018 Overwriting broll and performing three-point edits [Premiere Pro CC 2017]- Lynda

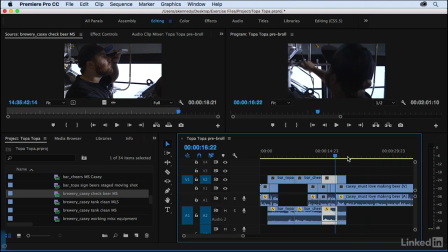[8:16]
I'm just going to lay in a few more shots, and I'm going to do it over Casey's next soundbite. Let's take a listen to exactly what he says, because he's going to be describing some very specific things.
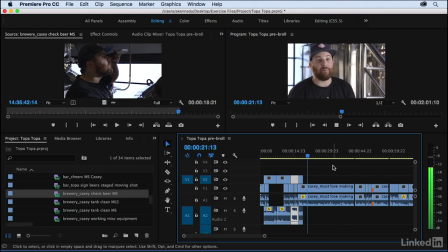[8:27] Or you have to be obsessed with beer and love it. It takes a special individual to be in a brewery where it's almost 100 degrees and you got steam in your face, it's wet. It's really not a glamorous job of what people think.
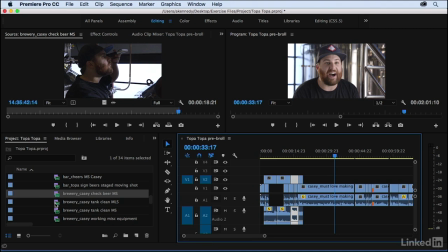[8:40]
So we have some shots of just that, and it's this one, Casey cleaning the tank in the medium long shot.
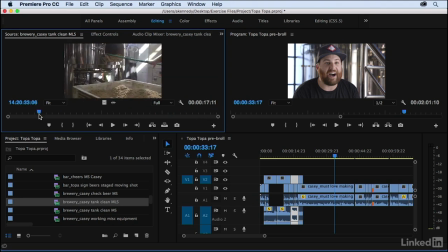[8:49]
You can see the steam rising off of that. It's very hot. And then here he is in close-up, all right? And when he's talking about steam in his face and sweaty, that would be a good part of the shot to use there. All right, so let's go ahead and find a moment in the timeline where we want this B-roll to go.
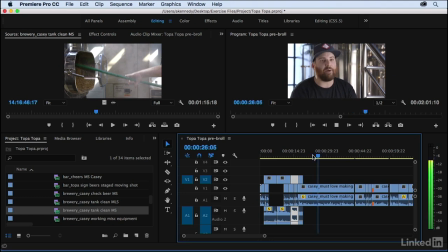[9:09] It takes a special individual to be in a brewery where it's almost 100 degrees and you got steam in your.
Okay, I'm going to set it up so that we have a shot going over to be in a brewery that's almost 100 degrees.
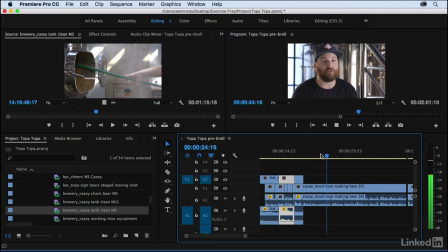[9:22]
So let's mark an in and an out in the timeline again.
It takes a special individual to be in a brewery where it's almost 100 degrees and you got.
Okay, and I think I'm going to grab the medium long shot for that because we have some nice steam here.
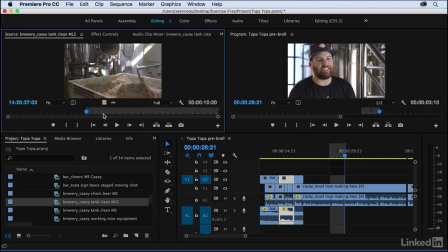[9:37]
And as soon as the camera settles, I think I'll mark my in. All right, so we have about 3 seconds and 10 frames marked in the timeline. I've got my in point. It's going to count forward. Let's go ahead and perform the overwrite. And I'll watch it.
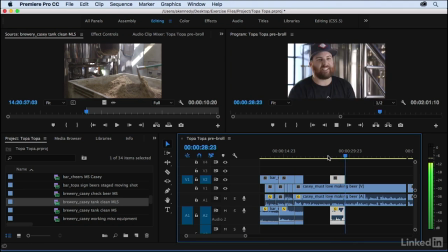[9:53] to be in a brewery where it's almost 100 degrees and you got steam in your...
All right, it's still much too loud, but we'll fix that later. And now he talks about having steam in his face, which we know is in this shot. Okay, and again, I'm going to mark in the timeline. Steam in your face, it's wet.
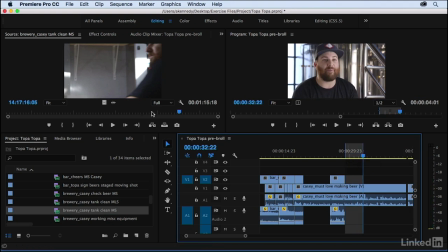[10:09] It's really not a glamorous job.
So let's go ahead and grab this medium shot, maybe right here.
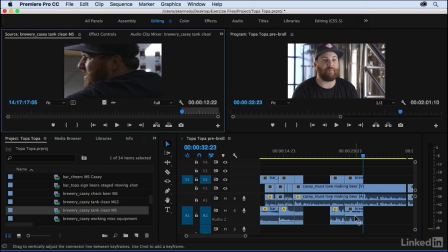[10:17]
Again, I'll mark an in point and I'll overwrite with period. And bring that down for now and take a look.
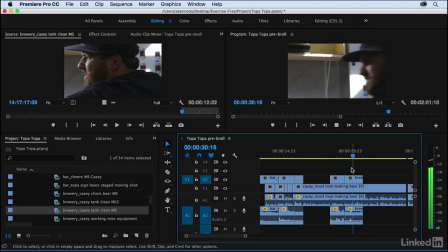[10:25] And you got steam in your face, it's wet. It's really not a glamorous job of what people think.
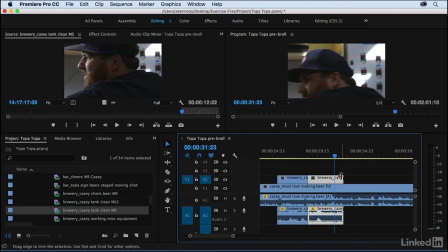[10:31]
All right, and as you're laying the B-roll in, you can of course trim in or out as appropriate, and we'll learn a lot more trimming techniques in the next chapter.
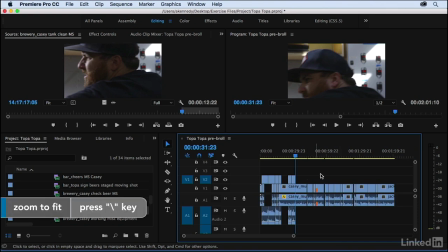[10:40]
But there's a lot more B-roll to lay. I do have a sequence here called post B-roll where I've already laid it all in.
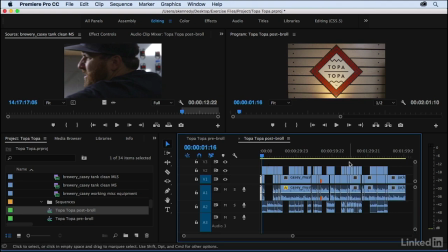[10:49]
All right, so you can take a look at this to inspire you or certainly make your own decisions on what you'd like to see as the B-roll helps to bring this piece alive.